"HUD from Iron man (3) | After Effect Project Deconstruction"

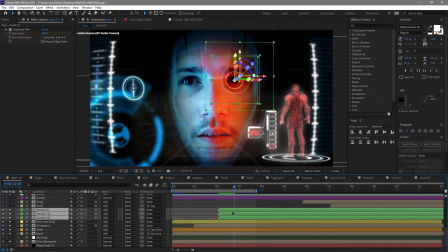You see them here all coming in, and I think I've done that animation straight on this composition here, so again, scales, positions, those sort of things. If we let that play through, you'll see they just sort of trace where my eye is, and just sort of generally happen.
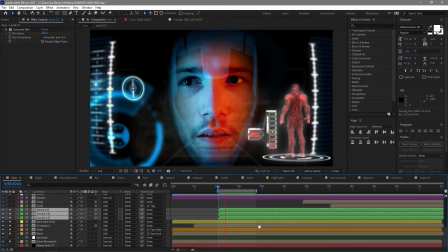Once the scanning is complete, these load in nicely. So I'm going to just quickly skip over these two layers because they don't happen until a little bit later on.
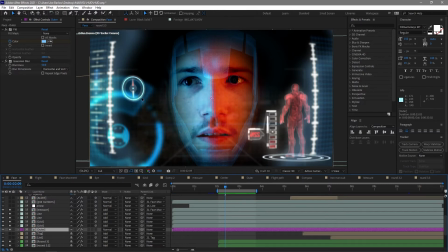But we've also got this outer. Now for the outer, I've actually just taken the outer that we've seen before, scale it up, blur it much more, and that just looks like it's really, really close to the camera, really far in the distance.
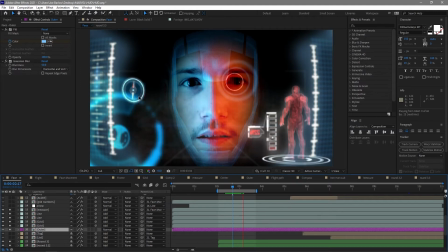It just sort of rotates and has the same animation as this thing here, but it adds to that sort of depthiness that you see. A couple of the suits we see in Iron Man 3 has things happening really close to camera, others are really close to the face,
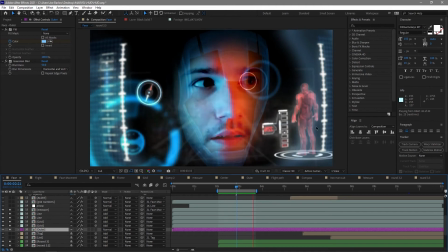but it was just something I put in to cover up a little bit of this and add some more depth.
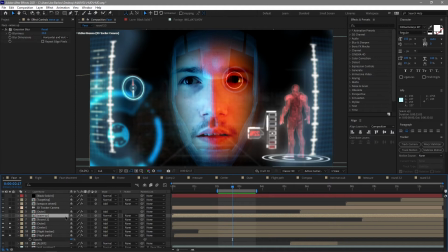Scrolling up through the composition, there's a few smaller elements that I'll just quickly show you. I won't go into them too much. We've got this thing called wave up here. Now what this is this sort of line scan.
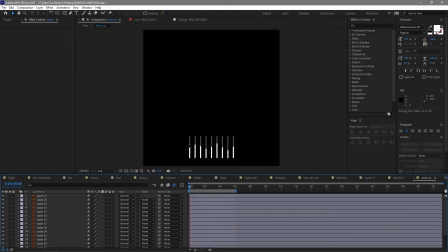In fact, it'll probably play through better. It's just sort of like line scan thing going through here. Again, scale in, but on the Y position. And I made this in Illustrator.
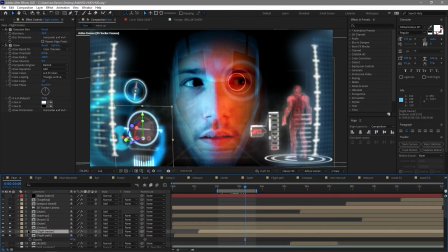And this is something I created for our flight tracker, which is our last element. We're going to look at this half of the composition before things really switch up.
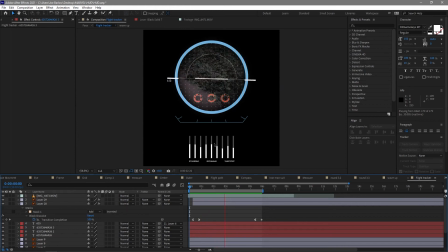So here's our flight tracker. So we've got that wave up that I've just shown you, a bunch of numbers that we've seen before, these little elements that rotate slowly, and the footage that we're also using in the POV shot.
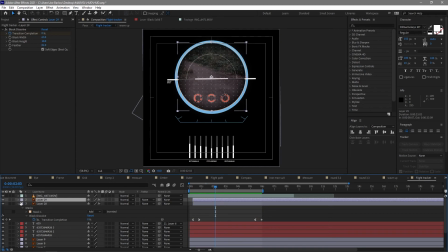This is also where we originally used the dots that we reused in the other shot from earlier on.
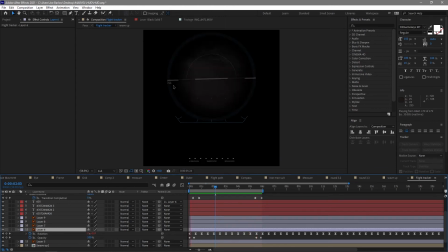And the only other element on this is this gauge in the middle. Again, just some rotating numbers and a little wiggle on that to give it a little bit of movement.
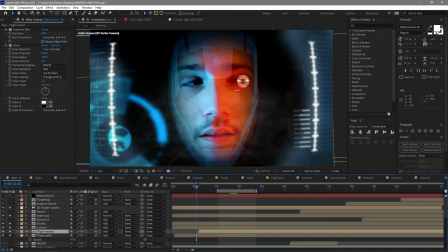And that exists just over here. It loads on at a similar time to the compass, like that.
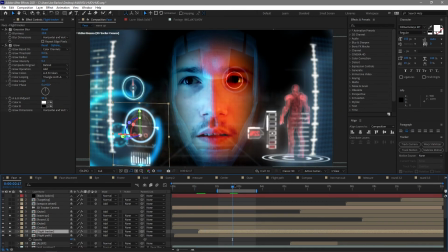And then it exists throughout the shot. I am not going to try and play this through because at this point the composition is getting very bulky, and this is one of the main reasons I decided to do everything in small little compositions rather than everything on the actual main composition.
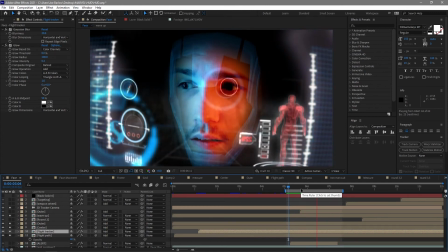So around halfway through this video, everything closes up and some new elements come in, and these are weapon wheels and trackers.
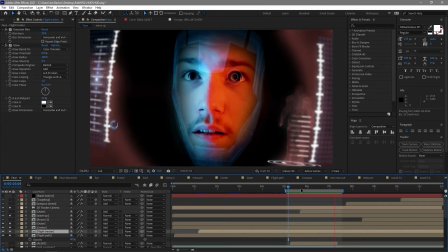I think there's a targeting system as well, and the idea behind this is a missile's chasing me and I've got to maybe sort of guide it to a safe area for it to blow up. So let's just take a look at some of those new elements that come up towards the end.
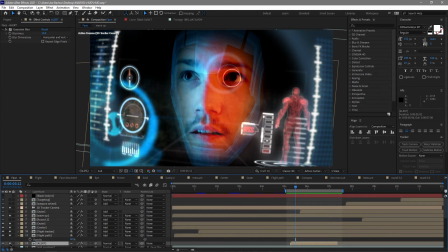We start with a alert.
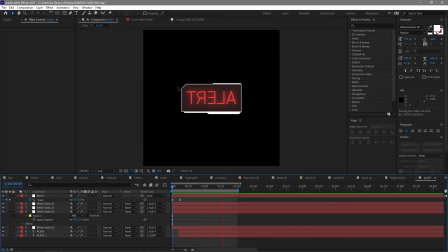Here it is, just in its own composition, nothing more than the word alert and a little sort of cool design there, which by looks of it I made in After Effects, all in After Effects. I think this was an afterthought, hence why it was all made in After Effects.
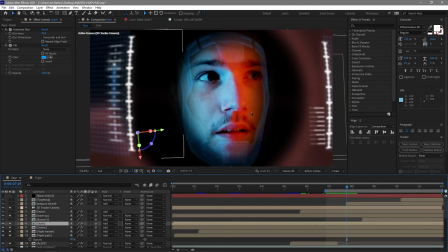So once that alert has come up, you'll notice everything does shut down, and this outer ring has turned red as well, just to sort of reference the fact that this is like danger, imminent impact or whatever. But this does give us a nice empty helmet to repopulate with new systems. So let's just take a look at some of those.
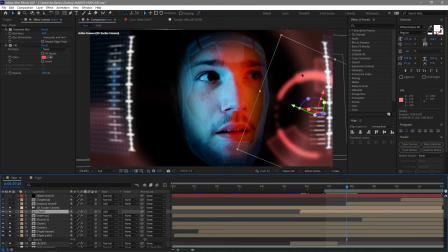We start with another use of that outer animation from the beginning. This time it's red and this time it's on the other side. Just repurposing already created animations.
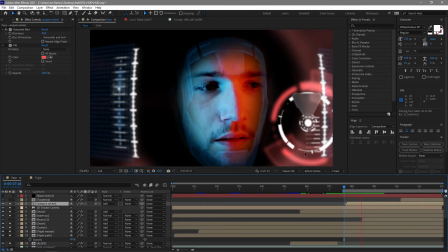The next thing that comes up is our weapon wheel.
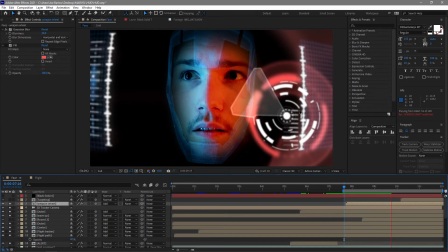Now this was meant to be some sort of system that says, hey, this is chasing you, watch out, danger.
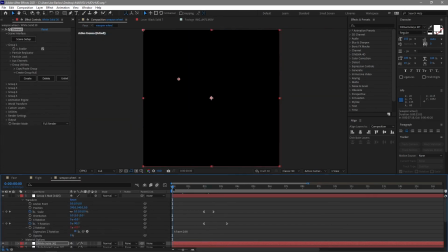If we just open up that composition, it'll probably play through a little bit better.
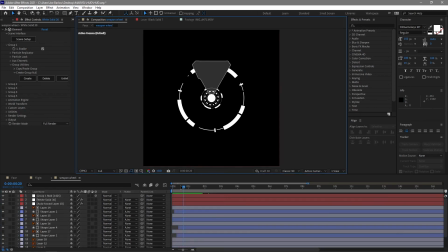So you'll see it opens up, scaling, rotation, all that sort of automation we've had throughout.